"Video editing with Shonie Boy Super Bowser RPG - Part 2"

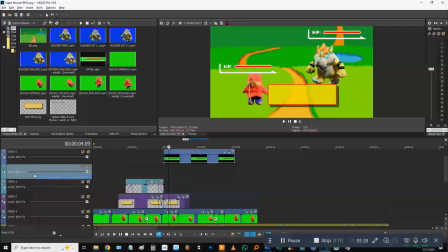I'm going to make a text section. I'm going to put it way up here.
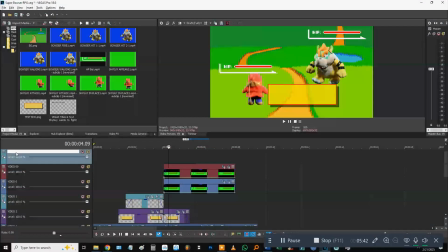I'm going to call it text. Text line.
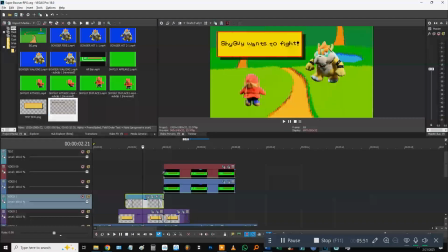going to copy the previous text.
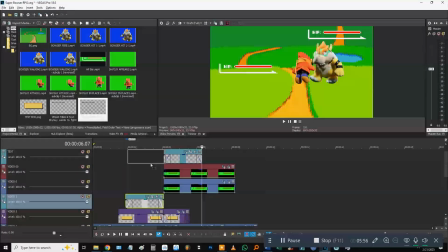All the text goes up here.
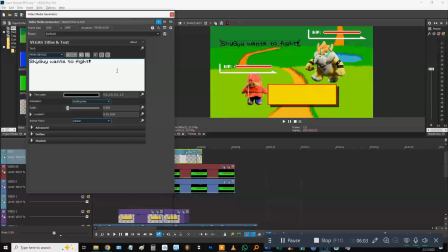I don't know why I didn't put a space for Shy Guy. There we go. Shy Guy used, let's call it charge.
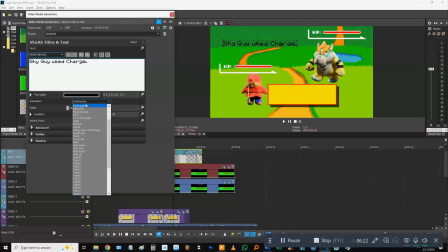There we go.
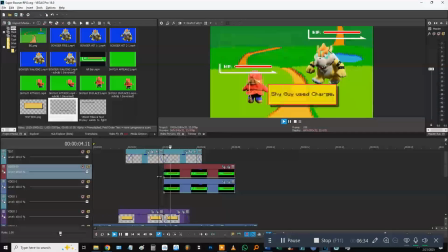Text box needs to line up with the text, so there we go. Shy Guy used charged. He hits Bowser, so I think this is Bowser. So
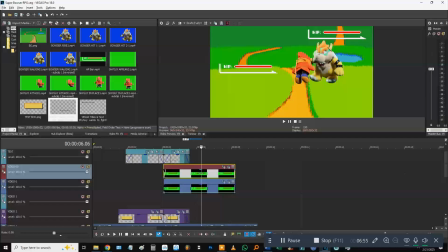I'm now gonna splice this part right here of Bowser's HP bar,
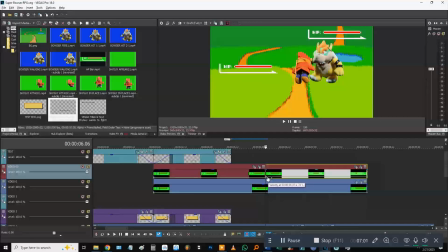and I'm gonna move the velocity up just enough so the damage goes down a little bit. It's really not that big of a hit. I'm going to splice right here and put it back to 0.
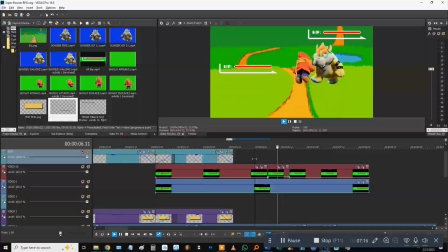See up here, the HP bar goes down now. You could probably go back a little. Kind of want to line it up when the Shy Guy hits. A little bit more. A little bit more. Oops.
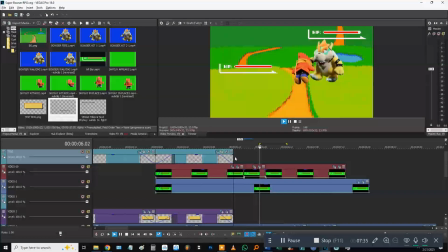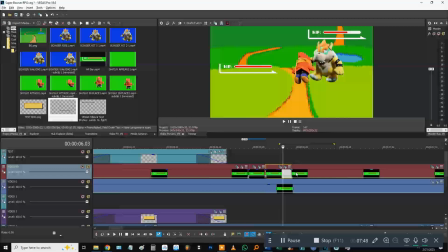Right there. That's a better spot and a better speed. Put that to 0.
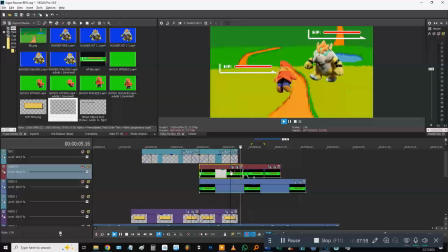There we go. That looks more solid. Make sure those two line up. Shy Guy hits. Bowser's HP goes down a little bit. Now I can spread this out.
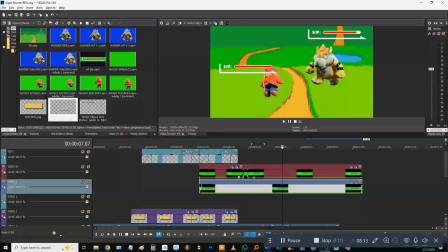So that mark right there, the HP bar, is where he gets hit.
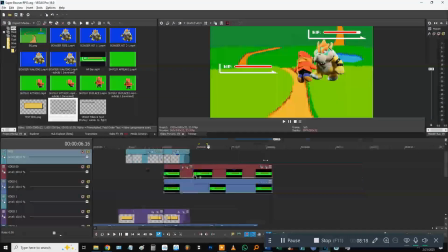Damage goes down. Also, when Bowser gets hit,
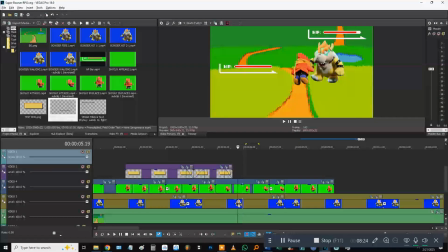I'm going to splice right here, the Bowser animation.
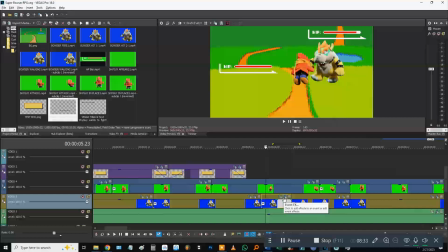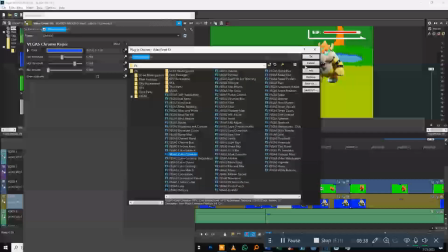I'm going to add color corrector because I want to indicate that Bowser got hit.
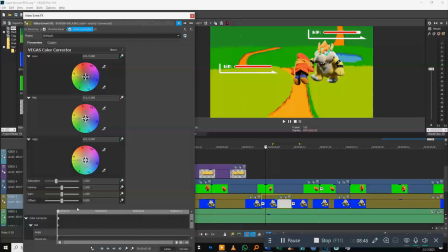So what I'm going to do is do an automation for the mid-tone just in that little spliced area. I'm going to bring the red up. Yeah, see, like right there, look at Bowser. Turns a little red, like he got hit. Ooh.
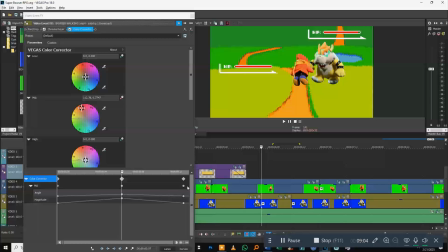That's not enough of an attack for me to put another Bowser motion in there, or animation, whatever you want to call it. Just, I think that should be a little quicker. So let's move these. Hey, there you go.
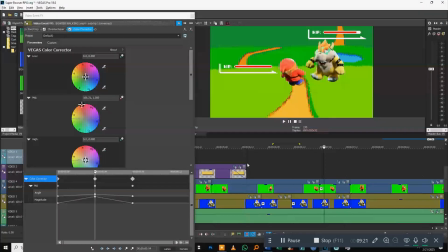All right, you got hit, turn red.
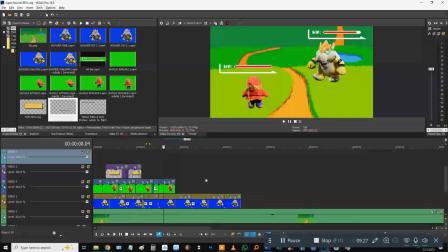Shy Guy's over here doing his dance.
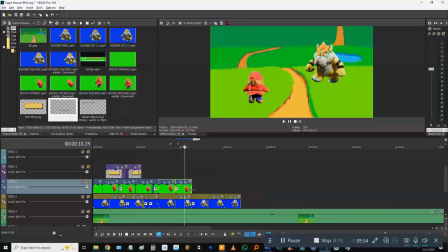Get a bunch of those out.
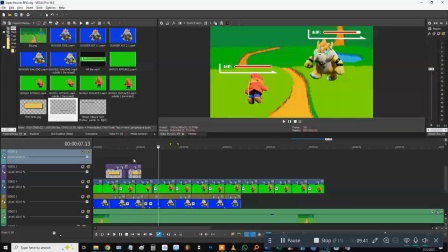Just a little bit of HP went down. He's still just a Shy Guy.